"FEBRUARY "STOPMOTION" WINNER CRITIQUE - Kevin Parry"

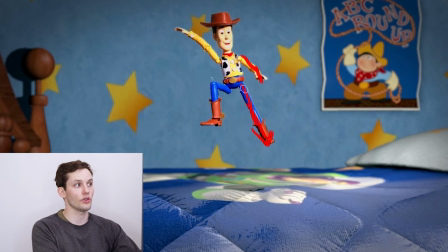[8:24]
So really in this frame, it should be the foot because we've leapt in the air. Now this foot needs to kind of strike the ground. So I wouldn't have made this left arm here so exciting.
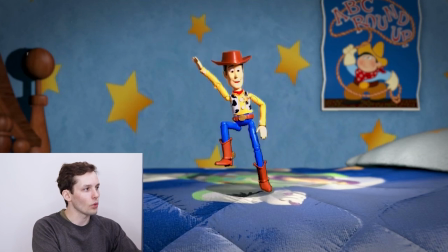[8:37]
And I know it works into the next pose here,
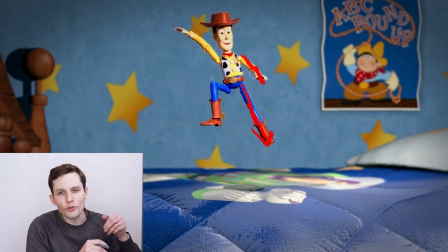[8:40]
but I would have kind of kept it a bit more neutral just to let that foot coming down be the star of the show.
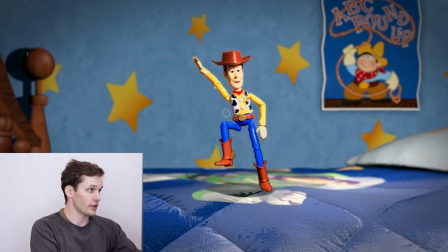[8:50]
But you do work into a nice pose here. This is a really great kind of, you really feel that line of action in this pose.
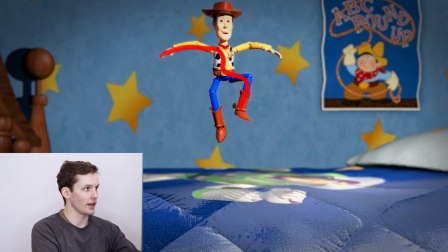[9:01]
And stepping through this, you really do feel that. So you have this kind of like shape here that works and starts to straighten out.
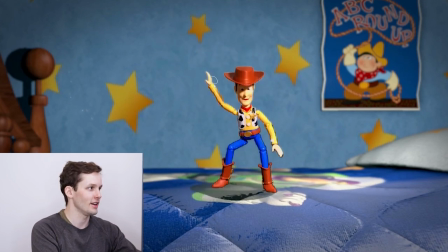[9:09]
Nice curve here, nice curve into a straight. And then you feel that shape kind of break. So you do have some great line of action stuff happening here. So I'm just looking at the legs here on this second hop.
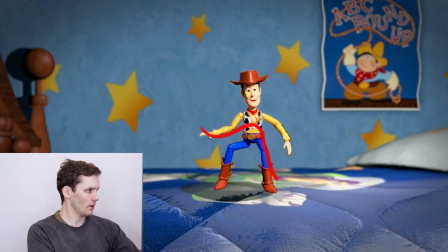[9:24]
It gets a little bit muddy. I think one of the things you could have done is anticipate with the silhouette. So before this leg takes off,
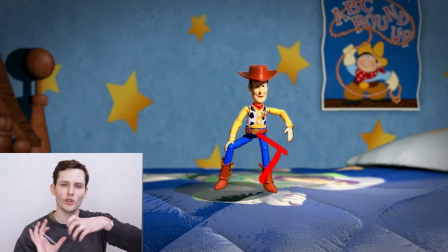[9:36]
I would have maybe twisted it this way, just so you feel some kind of anticipation going into it.
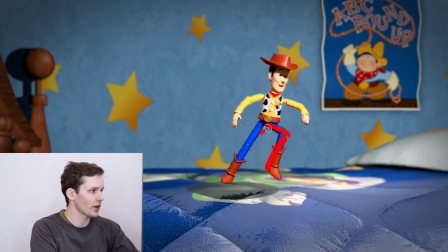[9:45]
But nice curve or bent leg to straight here. That's a great line of action going through here. But yeah, twist here, and then you could have really popped this leg up here and kept it kind of up here.
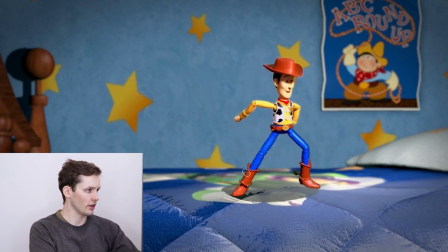[10:05]
But yeah, this foot, I think down here gets a little kind of floaty and muddy.
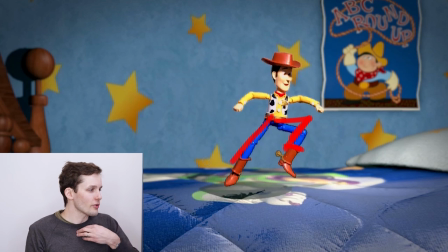[10:10]
And I'm curious if Rodrigo used video reference for this. So looking at real people performing this dance. Because I think I've had this a lot.
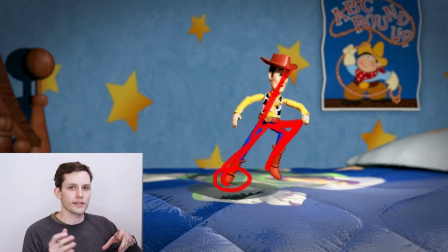[10:27]
When you watch video reference and you translate it into 12 frames per second, you can start to get a little muddy if you follow it too closely. And I think a product that is,
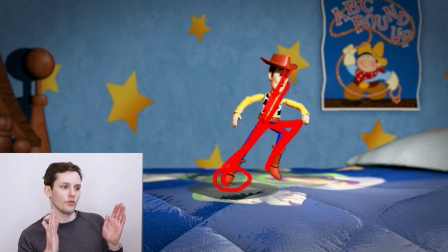[10:42]
you know, when you're on 12 frames per second, if you start to do the half points of actions, it gets a little muddy as well. So you do kind of want to do more of that pose to pose where you're, you know, you have your pose, and you're kind of favoring, you know, a third over here and a third over here.
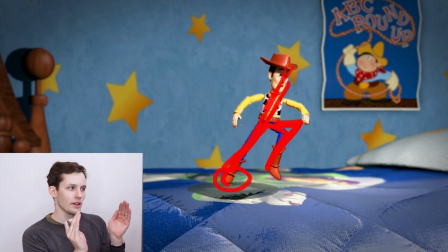[11:00]
You're kind of getting closer to the ease in and outs versus, you know, doing things halfway. So I think this action is feeling a bit of that kind of halfway
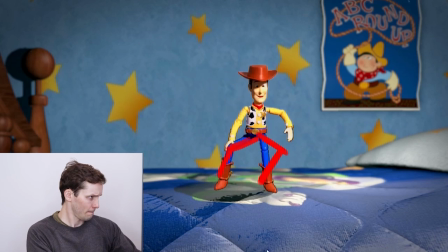[11:12]
versus, you know, striking confident poses. But there's a lot of great arm stuff happening here. Lots of ragdoll qualities, like I mentioned. So this arm here, you can see is being led by the elbow, which is great.
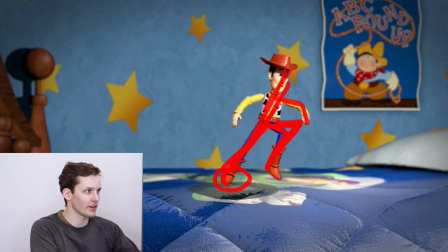[11:32]
Same up into here, elbows are leading. Yeah, so I think this is another case of too many interesting things happening at once. So here I would have, you know, this is kind of like a rodeo dance.
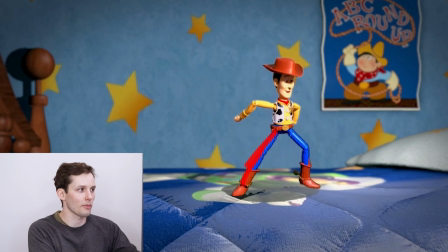[11:49]
So stomps are super important. So I would have let the stomp here be the star of the show. But you have this arm kind of doing something more exciting. And that might be a product of looking at the reference. So I would have let it, you know, stomp,
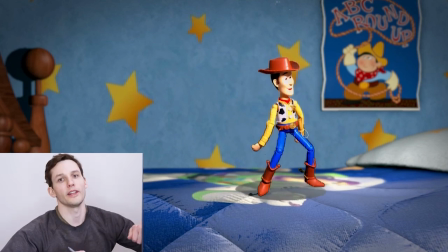[12:08]
let that be the star of that frame, and then boom, the next frame, the arms kind of take over as the exciting element.
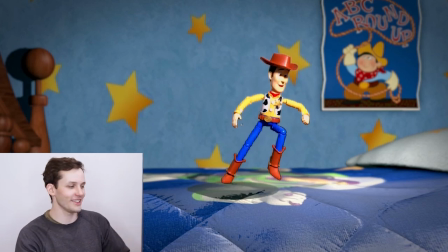[12:15]
Let's watch this little bit where he kind of scoots doing this move. Boom.
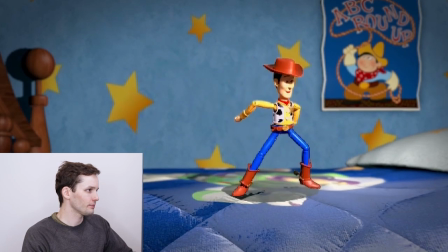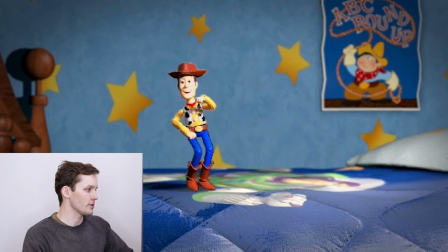[12:27]
Okay, so there's a lot of clarity in the feet here. There's like stomp, slide over, stomp, slide over.